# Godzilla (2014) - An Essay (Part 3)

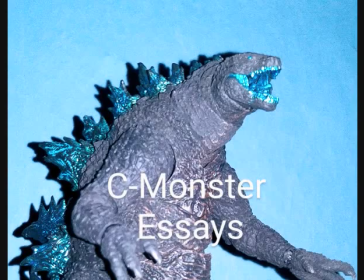0:20 Hello there, everyone. I am your host, the Sea Monster,
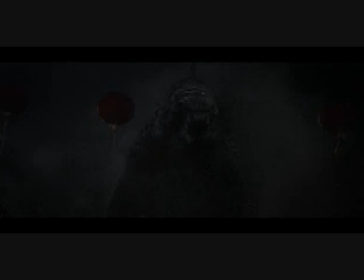0:24 and I welcome you all to the third and final part of my essay video series on Godzilla, the 2014 film.
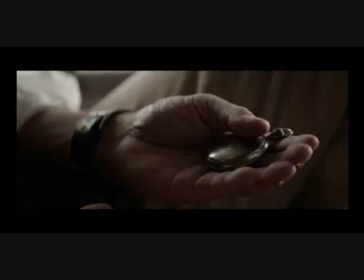0:30 So back in the previous parts, we've covered the film's story, its thematic core, and its characters, both human and monster.
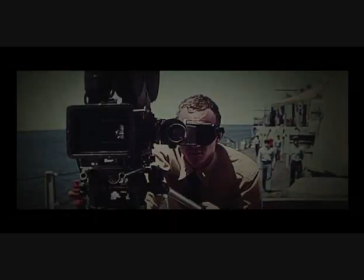0:37 For this part, we're going to cover how the film is done on a technical level, as well as go a bit in depth in the film's set pieces, as well as come to the end of this series as a whole.
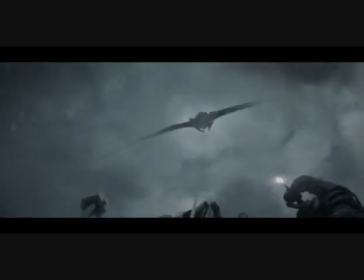0:49 So with that said, let's get right into them.
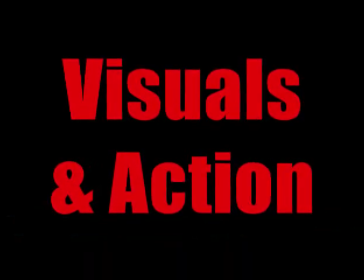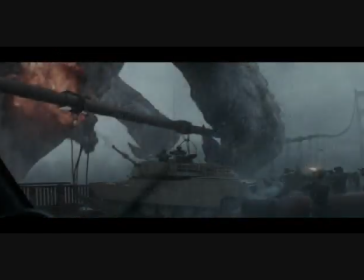0:58 The action sequences in Godzilla 2014 are incredibly well done on a visual level.
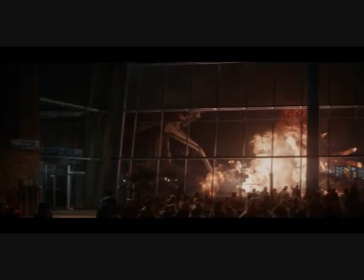1:03 From the male Muto's breakout sequence, to the Hawaii sequence, to the climactic battle in San Francisco,
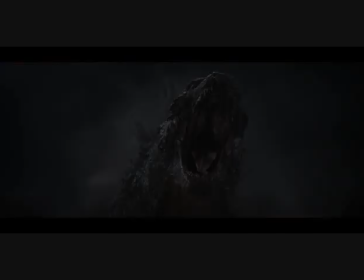1:10 the set pieces are intense and filled with many great, suspenseful, and exciting moments.
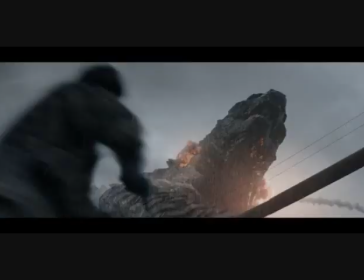1:16 The cinematography by Seamus McGarvey really emphasizes the sheer size and scale of the monsters on screen,
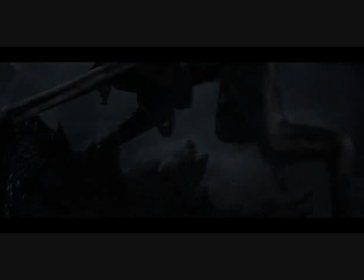1:22 whether if their scenes involve them clashing or even simply roaming about.
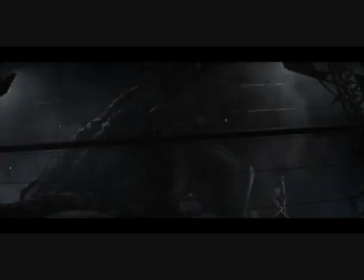1:28 Hawkmuto's breakout is a great showcasing of the creature's power,
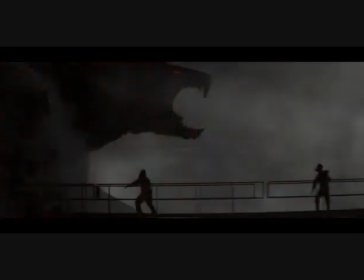1:31 and it involves a very horror-like atmosphere of this seemingly unstoppable terror having awakened and breaking itself free,
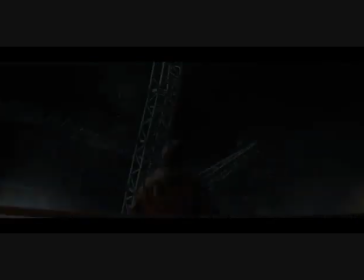1:39 while lights and equipment are struggling to be maintained as everything and everyone at the facility start to break down into chaos,
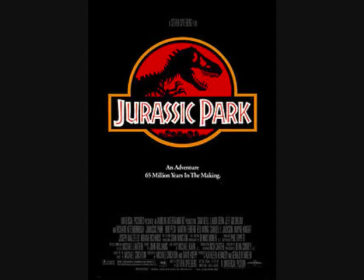1:46 akin to a much larger scale version of the T-Rex breakout scene in Jurassic Park.
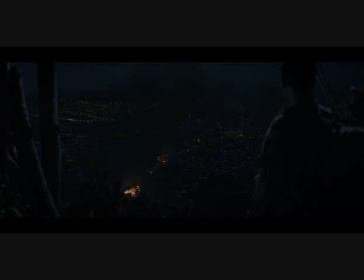1:51 Next, we have the Hawaii sequence, which builds a great deal of suspense of Hawkmuto coming to civilization after he is discovered eating nukes out of a Russian submarine. The tension ramps up when Godzilla enters the scene and causes a tsunami in Honolulu.
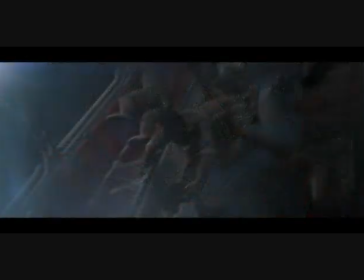2:06 Then it's followed up immediately by Hawkmuto attacking the airport where Ford finds himself narrowly surviving,
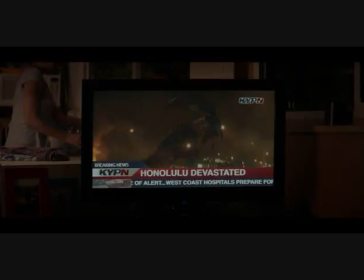2:12 leading up to Godzilla stepping in to fight him. Then we cut to Sam and El Brody seeing a news report of the battle on TV.
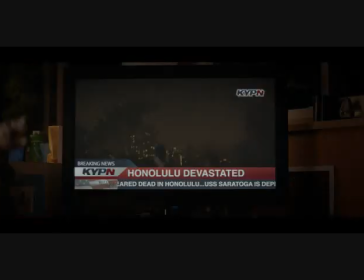2:20 A bit of a controversial creative choice to be sure, but I've already discussed a little bit about that back in part 2.
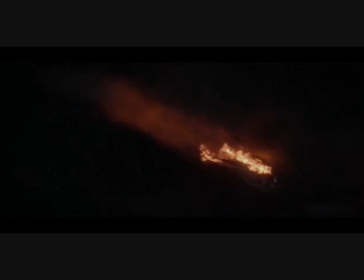2:27 Not to mention everything else before that is still very well done in giving us an intense,
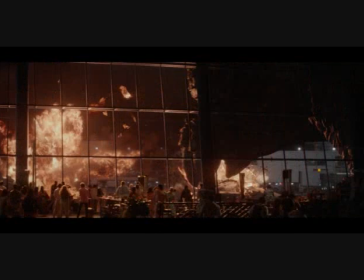2:32 suspenseful sequence intended to fully and properly introduce us to Godzilla.
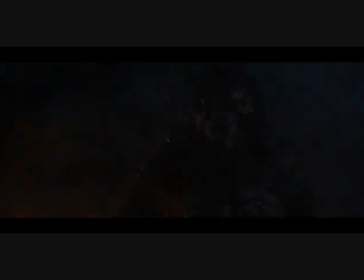2:37 Now, I did a One Monstrous Moment video on the Hawaii sequence from the first instance of the OMM movement back in 2019,
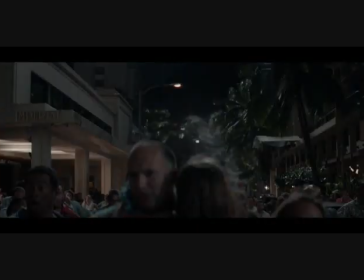2:46 and I praised it immensely for the aforementioned reasons, as well as how Godzilla's arrival strongly emphasizes his being a powerful,
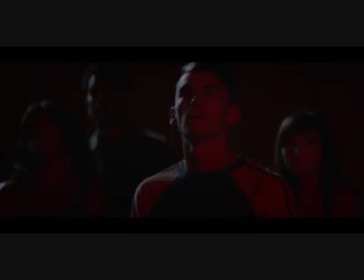2:54 unstoppable force of nature that makes mankind seem insignificant in the grand scheme of things. However, I will concede that the film doesn't stay consistent with Godzilla approaching and causing tsunamis in his wake,
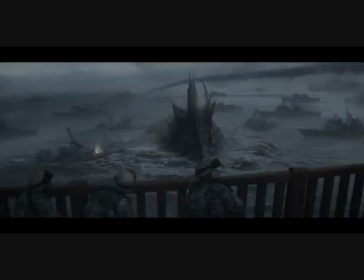3:07 considering that it doesn't happen again when he arrives in San Francisco, nor does it happen in any of the sequels.
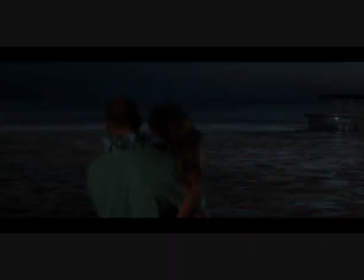3:14 As much as I appreciate the thematic content and how it parallels to real-life disasters such as the
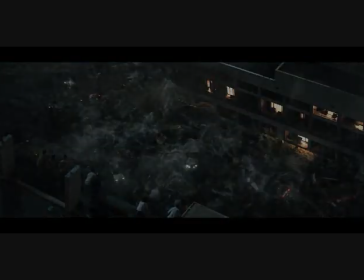3:19 2004 tsunami in the Indian Ocean and the 2011 Tohoku tsunami,
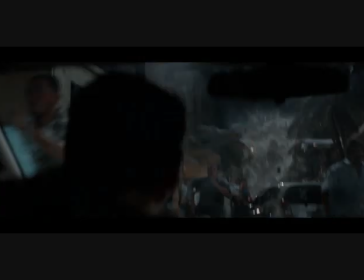3:24 it seemed like this moment was done for dramatic effect and to continue delaying Godzilla's grand reveal when the Muto's EMP attack taking out the electricity
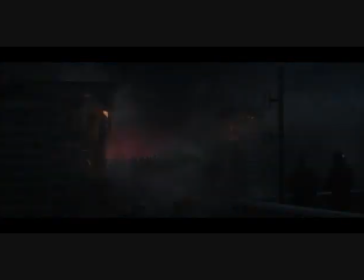3:33 throughout Honolulu and Godzilla being shrouded in shadows would have sufficed.
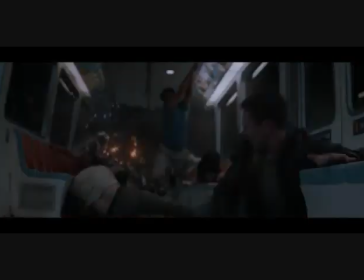3:38 Despite that unfortunate detail, the Hawaii sequence is a great, well-done sequence when it's all said and done.
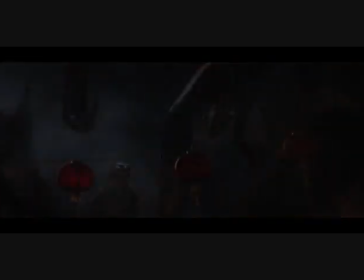3:44 So now we're brought to the climactic battle in San Francisco, which features some animalistic choreography between Godzilla and the Mutos,
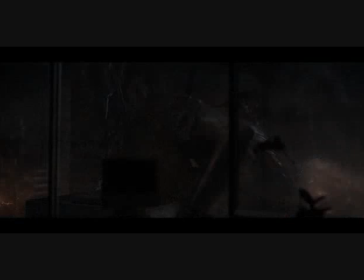3:52 emphasizing their beast-like behavior in combat that's executed in a believable and exciting manner.
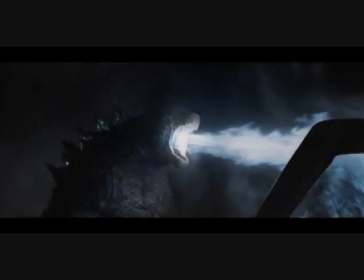3:58 There are highs, such as when Godzilla first uses his atomic breath and when he takes out Hawkmuto, and lows,
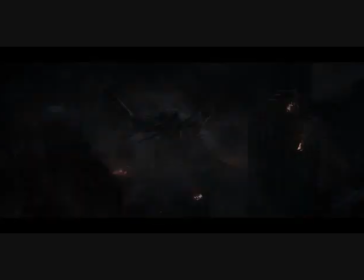4:04 such as when Godzilla is getting overwhelmed, and all that gives this monster battle an ebb and flow.
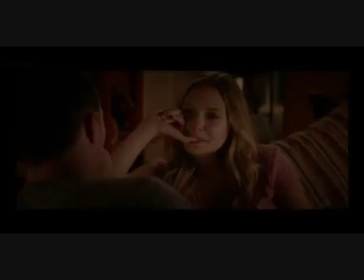4:09 And of course,
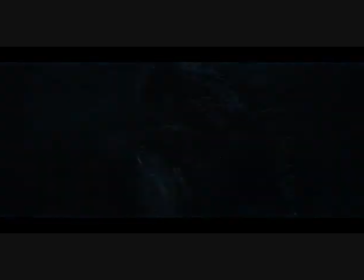4:10 Godzilla decapitating Femmuto by shooting his atomic breath down her throat is easily one of the most satisfying moments in any Godzilla movie ever made.